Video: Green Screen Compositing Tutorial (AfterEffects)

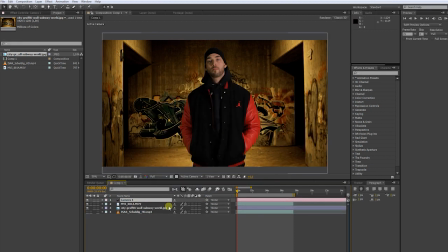Turn the video and the background footage to 3D. Now let's push the background into Z space.
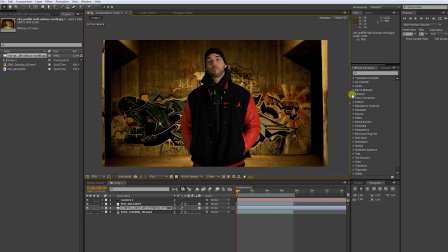Scale it back up. Push shift to keep the right proportions.
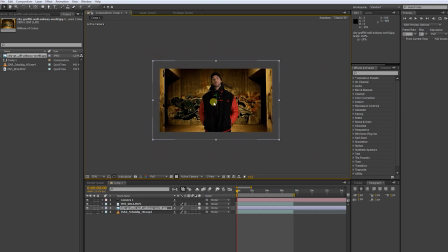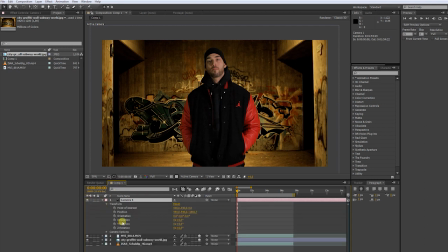Now, let's bring up the camera transform settings. Put keyframes for every parameter. With the camera tool we can now move around in 3D space.
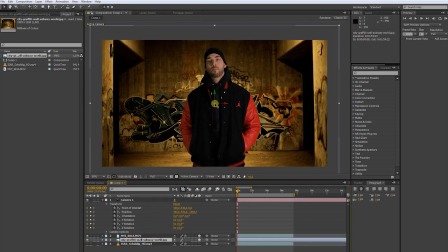Push the background even more into Z space. find the right position, so that it matches with your actor. Now, go to the end of your clip and make more keyframes. Then, go to the beginning of your clip.
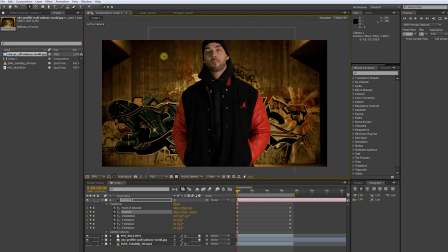Take the camera tool to find a starting point for our camera move. You can get close and even rotate.
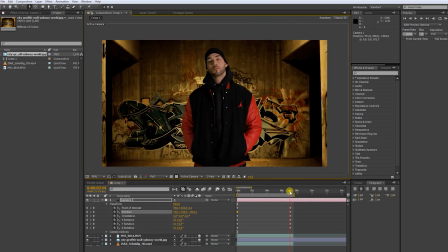When you are happy with your starting point, go to the keyframes at the end of your shot.
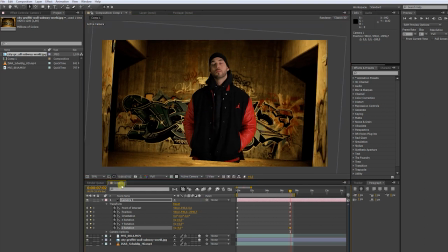Now you can choose the ending point for your camera move. Don't mind if your object is cuddled out at the bottom. We will put a letterbox on it later to hide it. Now pull the keyframes to the very end of your clip.
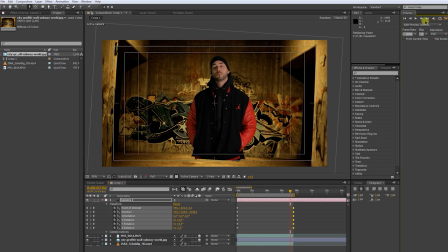Now, let's see what we have so far.
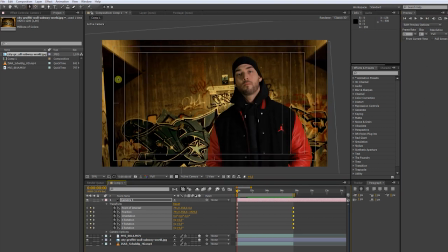Cool. Let's get closer at the starting point to get a more visible movement.
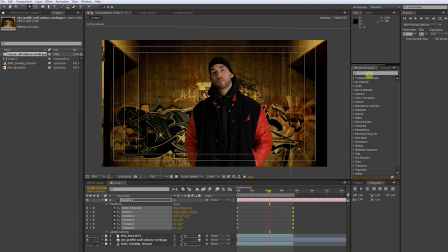Okay, now let's match the color. Go to Effects and Presets. Type in Tint. Apply it to your background layer. Put the amount to 50.
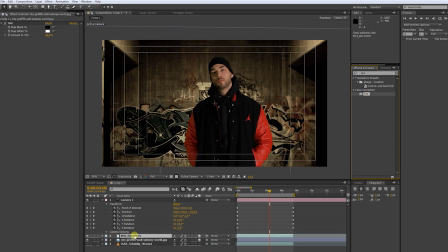Now apply it to your green screen layer. Put the amount to 50 as well. Now type in curves.
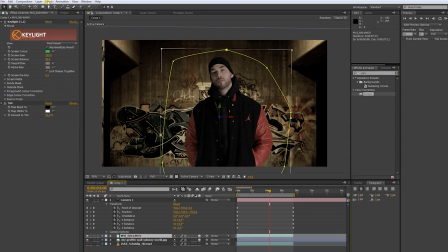You can also find every effect in the effect tab at the top. Color correction. Curves. Now play around to find the right contrast.
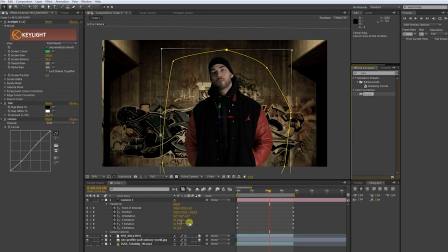Next, go through the color channels to match the color of your actor.
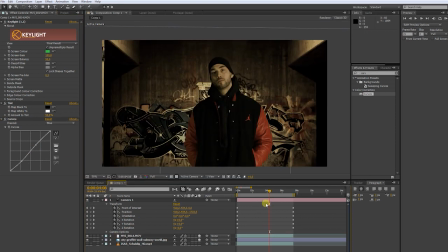Now we are getting somewhere. Let's blur out the background to put our character into focus. Choose the camera lens blur effect. Apply it to your background.
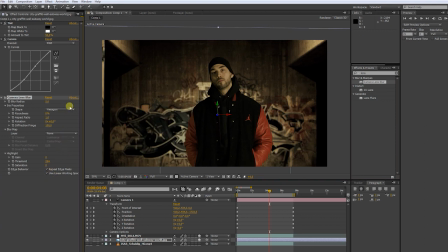Click repeat edge pixels. Now play around with the blur amount to find a decent blurry look.
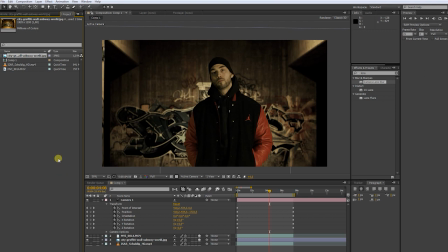Now, let's bring in some atmosphere to give our scene a more natural, organic touch.
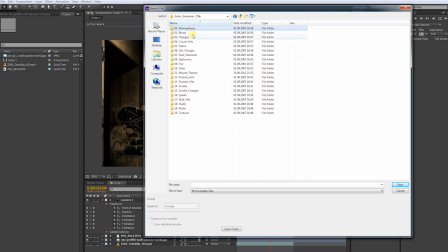I am using the atmosphere stock footage from Video Copilot section Essentials 2.
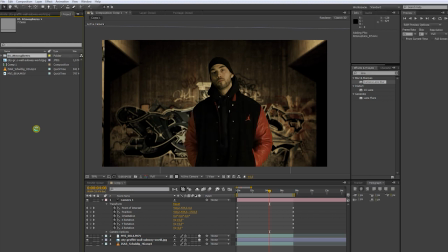There is a link in the description below. You can find similar stock footage for free on the internet.
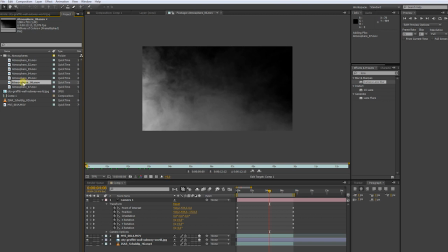When you find atmosphere you like, put it between the green screen layer and the background layer.
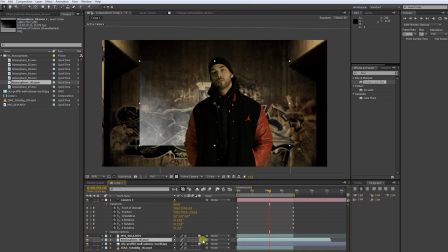Make it 3D.
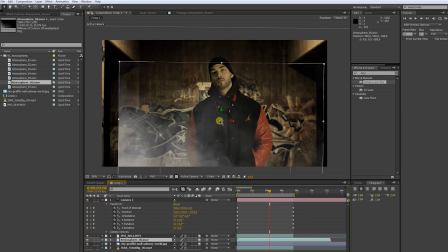Push it behind your character.